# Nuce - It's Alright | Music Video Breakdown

What's up you guys? It's Noose back with another music video breakdown this time for It's Alright, which is probably my favorite music video and favorite song that I've ever made. It's the one that got me on VTV, Vietnamese TV, the newspaper in Vietnam, radio show in Steinbeck, and CBC Radio Winnipeg. And it's the one that's got the most views. I think it's just the best song that I've made this far and it's going to be fun to talk about this video because the video is awesome.
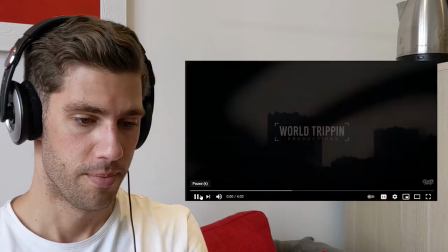31s
so let's just let's go oh
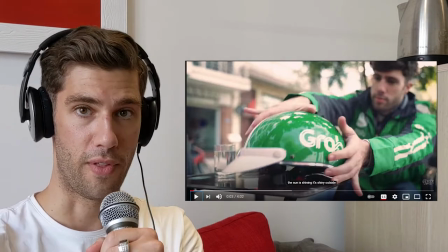37s
yeah good old grab suit so for those of you that don't know grab is a
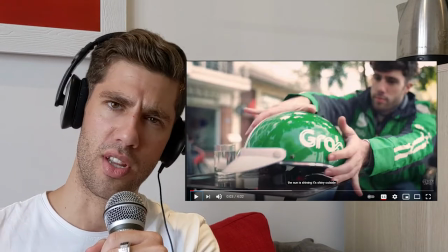42s
taxi company in asia um southeast asia mostly i think but in vietnam it's the most popular
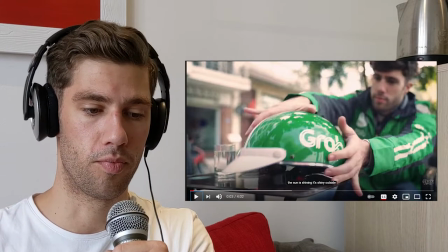48s
taxi service um especially motorbike taxi drivers are
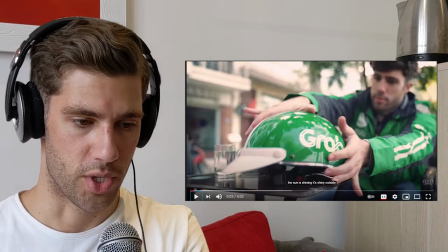54s
mostly wearing grab uniforms so that was my plan to be one of those guys this
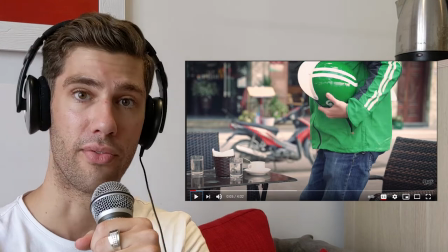61s
is actually right in front of my videographer's house steve from world trip and
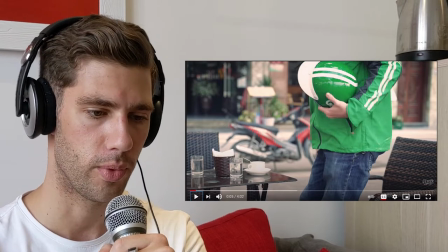67s
lives like just a couple houses down this is a little spot by the lake where
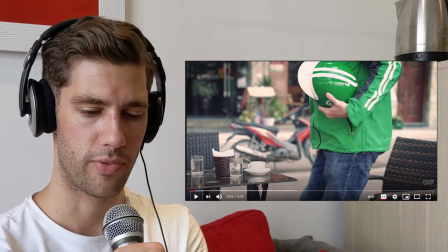73s
lots of people uh there's a few cafes there for coffee and stuff uh
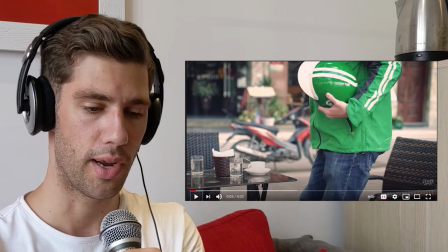78s
this area is where a lot of foreigners live in vietnam in hanoi i mean yeah
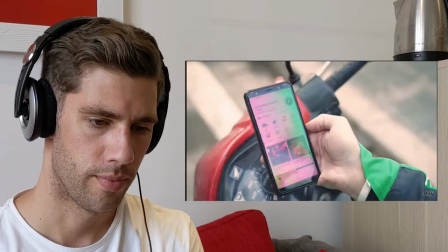84s
i was skinny looking like i hit the ice
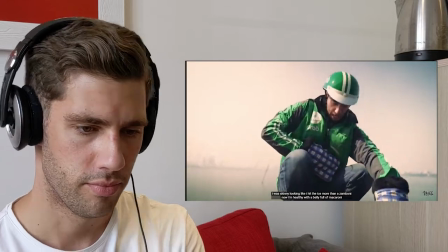89s more than a zamboni now i'm healthy with the belly full of macaroni but look inside
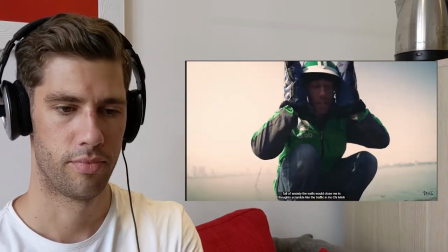93s the walls will close me in thoughts scramble like the traffic in ho chi
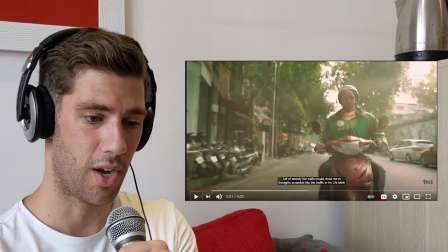98s yeah just a couple lots of lots of good lyrics to this song i think um
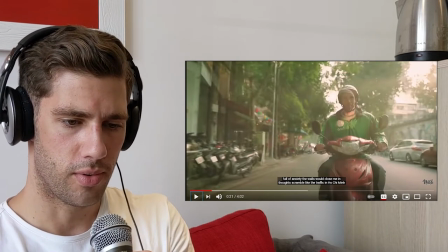102s the walls used to close me in thoughts scramble
like the traffic in Ho Chi Minh.
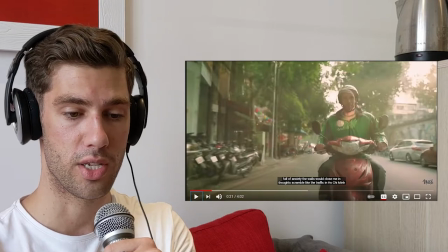109s
Ho Chi Minh is the city down south in Vietnam which has even crazier traffic than Hanoi so there's always motorbikes
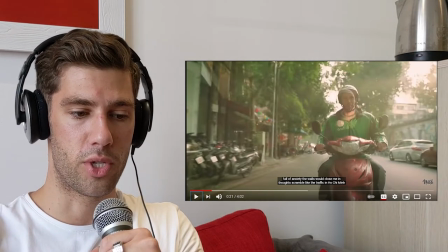116s
scrambling around so that was too uh that was referencing you know thoughts scrambling around in my brain that's what it felt like.
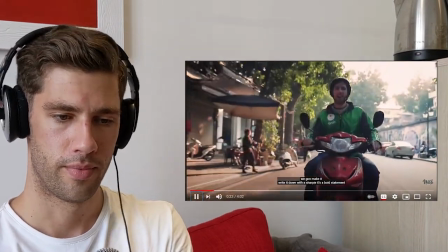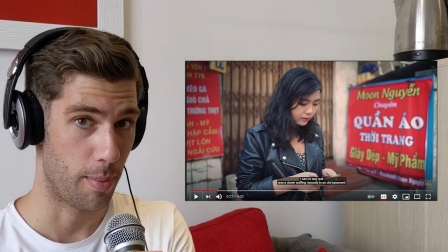130s You get it write it down with a sharpie it's a bold statement.
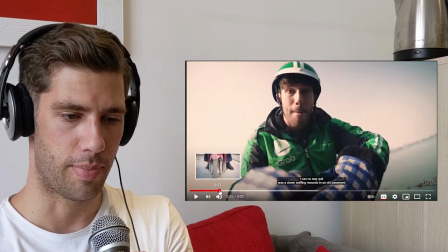137s
This bike, okay, this bike is actually my buddy Carter's bike.
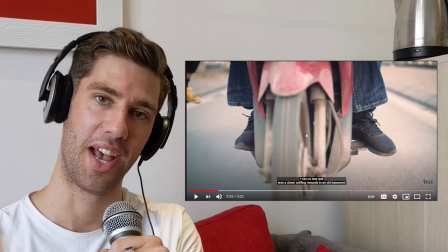142s
It's got authentic dirt on it, as it would have if it was a grab driver's bike.
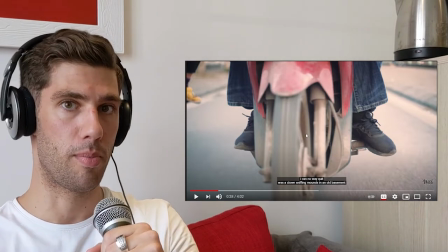149s
Because I have like a classic motorbike style bike that's not like this scooter,
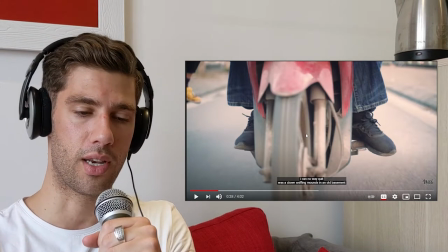155s
which is what pretty much, this is like the most common bike in Vietnam, and that's why we took it from my buddy to use,
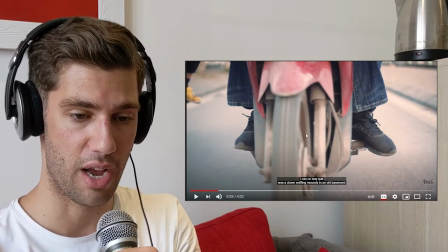162s
because it's like what the grab drivers have, so got to keep it legit, you know?
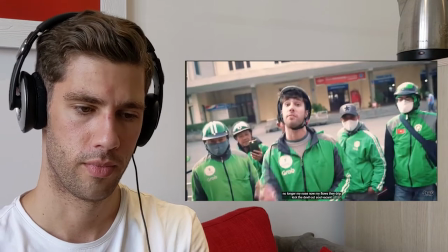167s
no basement no longer my nose now my flow stay drip kick the devil out i like this line kick the devil out soul vacant
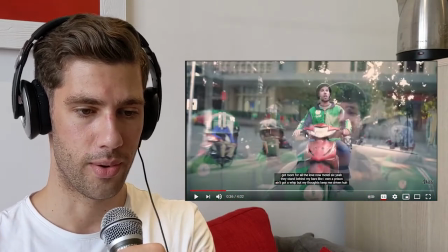175s
so vacant got room for all the love got room for all the love now so it's like kick the devil out out of my soul now my soul is
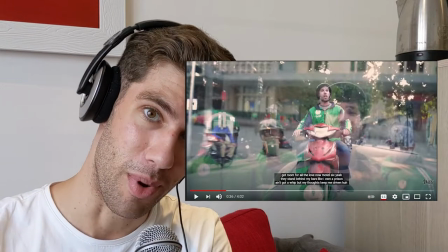184s
empty and i got room for all the love and what's a room for love a motel i like that line um yeah lots of good
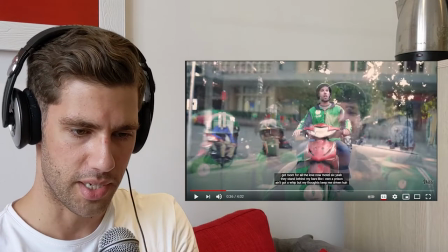193s
lines here i don't to talk about every one but uh yeah
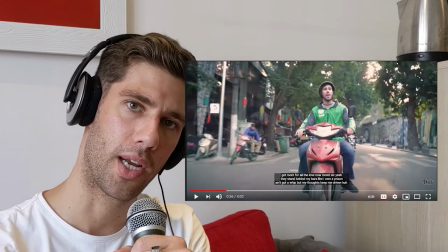197s
if i miss a line that you like and want me to explain further drop a comment
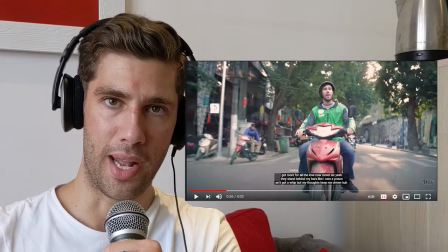202s
down below um this is the first music video we filmed that had actors and they weren't real professional actors they're just
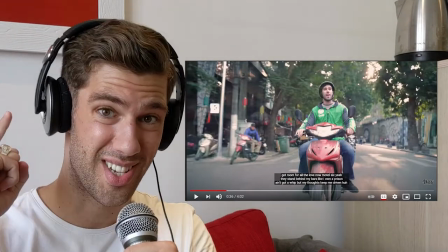208s
people that we knew that wanted to help us out with the video which is awesome cheers and shout out to all the people involved in this music video couldn't have done it
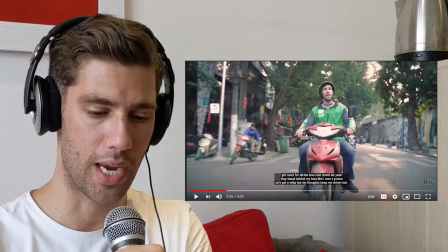215s
without you guys